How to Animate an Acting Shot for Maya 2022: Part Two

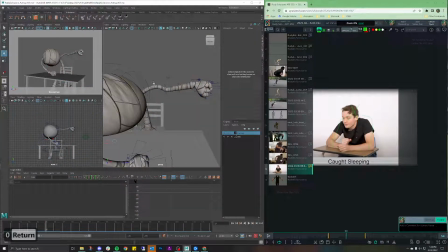[24:49]
Oh, awesome. All right, before I get too excited, I definitely want this elbow to kind of hang out where it once was. So, dang, I don't know what I did.
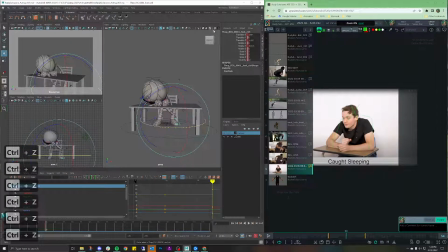Okay, and if you can, just give me 1 second. Yeah, 1 second. Be right back. Scrub through this if you need to.
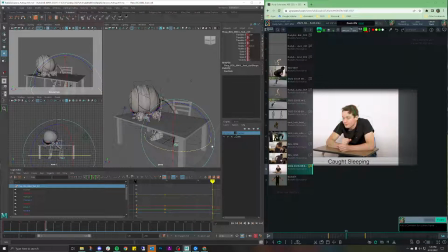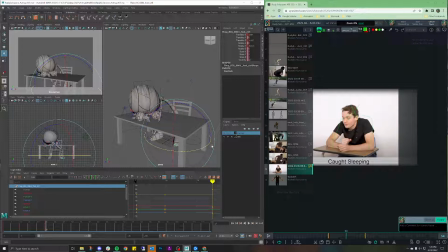[25:35]
Sorry if you got that. My wife is playing Overwatch. So, really quickly, next thing I want to do is I want to make sure that this elbow and the transition is at least in the place that I want it to be. So, here's what's going to be challenging about this.
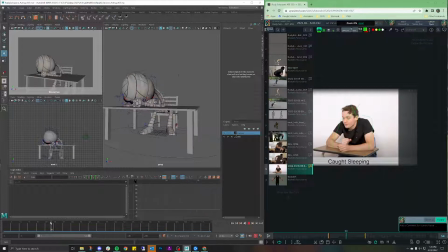[25:55]
What I want to do is, hold on, let me fix that again.
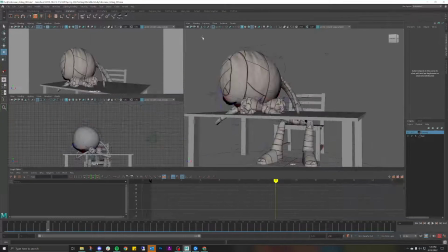[26:00]
I just go back here. Okay, actually, yeah. Let me fix this really quick. So, if you weren't here for the last video, just keep in mind, one of the challenges that I was having was bringing back up my
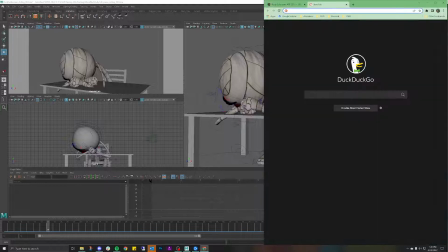[26:17]
my animation key. So let me just look up how to reset
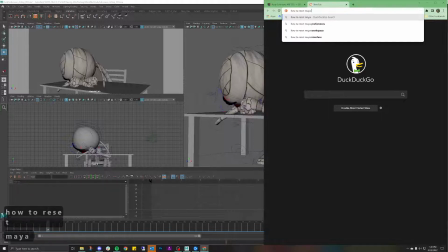[26:26]
my UI
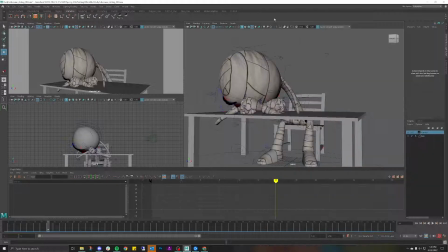[26:33]
stuff. Default state. Okay, I think I remember now. Okay, let's go to Windows. Workspaces. Let me just type in my classic. There we go.
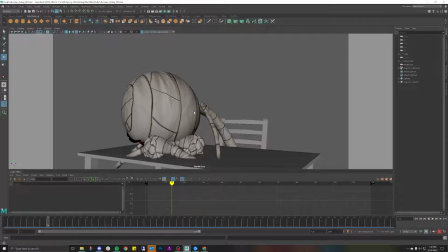[26:45]
Okay, we're back. Awesome. So, actually, this is a really good segue. So again, if you haven't seen the last video, one of my favorite things is to work in a 3-panel view. So what I'll do is right-click here. I'm going to 3 panes, split left.
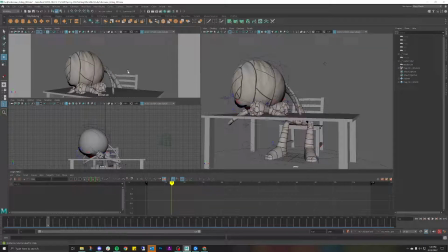[27:00]
Boom. This is my preferred workflow. So what I'd like to do is I have a render camera in one scene, whether it's this one or that one. And then the next thing I like to do is have either a front or a side view so that I can actually select the controllers.
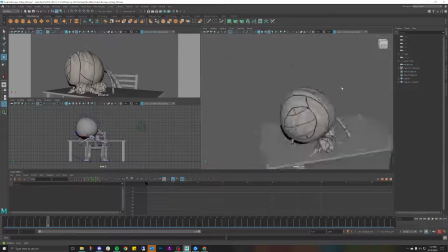[27:17]
And then last but not least, I'll have like a perspective view where I can just like look around to see what's happening within the scene. So we've got that. Let's go back over here. Oh no, what happened?
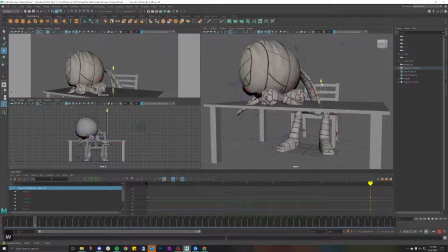[27:37]
Okay, let's fix this really quick. Just fix the elbows. Like so. And last but not least, like so.
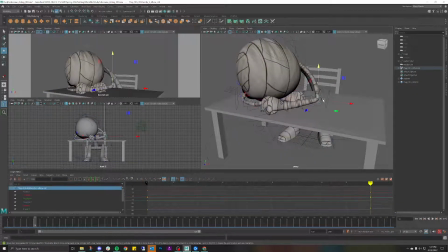[27:55]
Yeah, sometimes Maya's weird. So let's just bring that down like it once was. I'm having it just clip a little bit. Honestly, this is kind of like I don't know if anyone else does this.
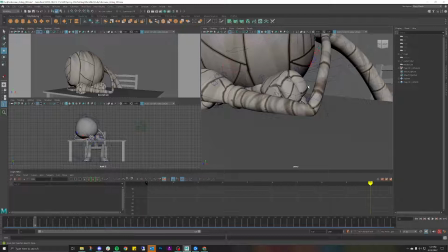[28:09]
If there's any other animators out there, please let me know.
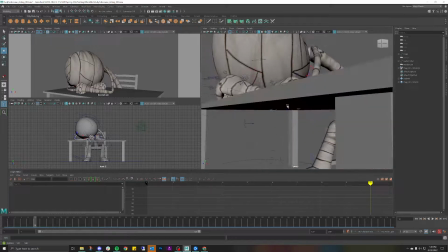[28:14]
Sometimes what I like to do is I'll like to clip it deliberately through the mesh so it
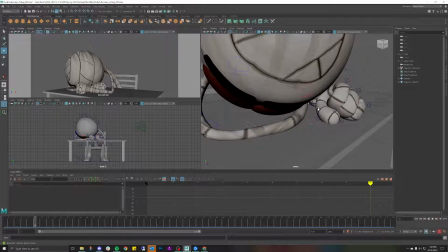[28:19]
feels like it's pressing at least into the table.
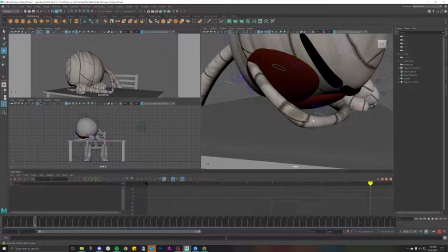[28:25]
So let me just do that a little bit more on this elbow, like so. There you go. That way it looks like you're actually resting your elbow into it.
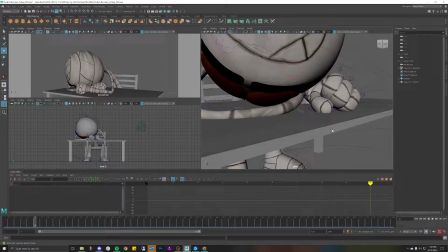[28:35]
And the reason being is because it gives you a kind of really nice silhouette that kind of gives you a straight line.
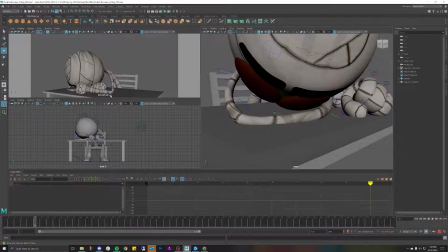[28:42]
And that, to me, gives the implication that I am pressing my weight into something. That's why I try to do that. Okay. So we've got that.
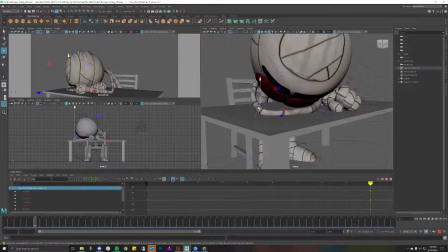[28:52]
I think I did that on the wrong frame, though.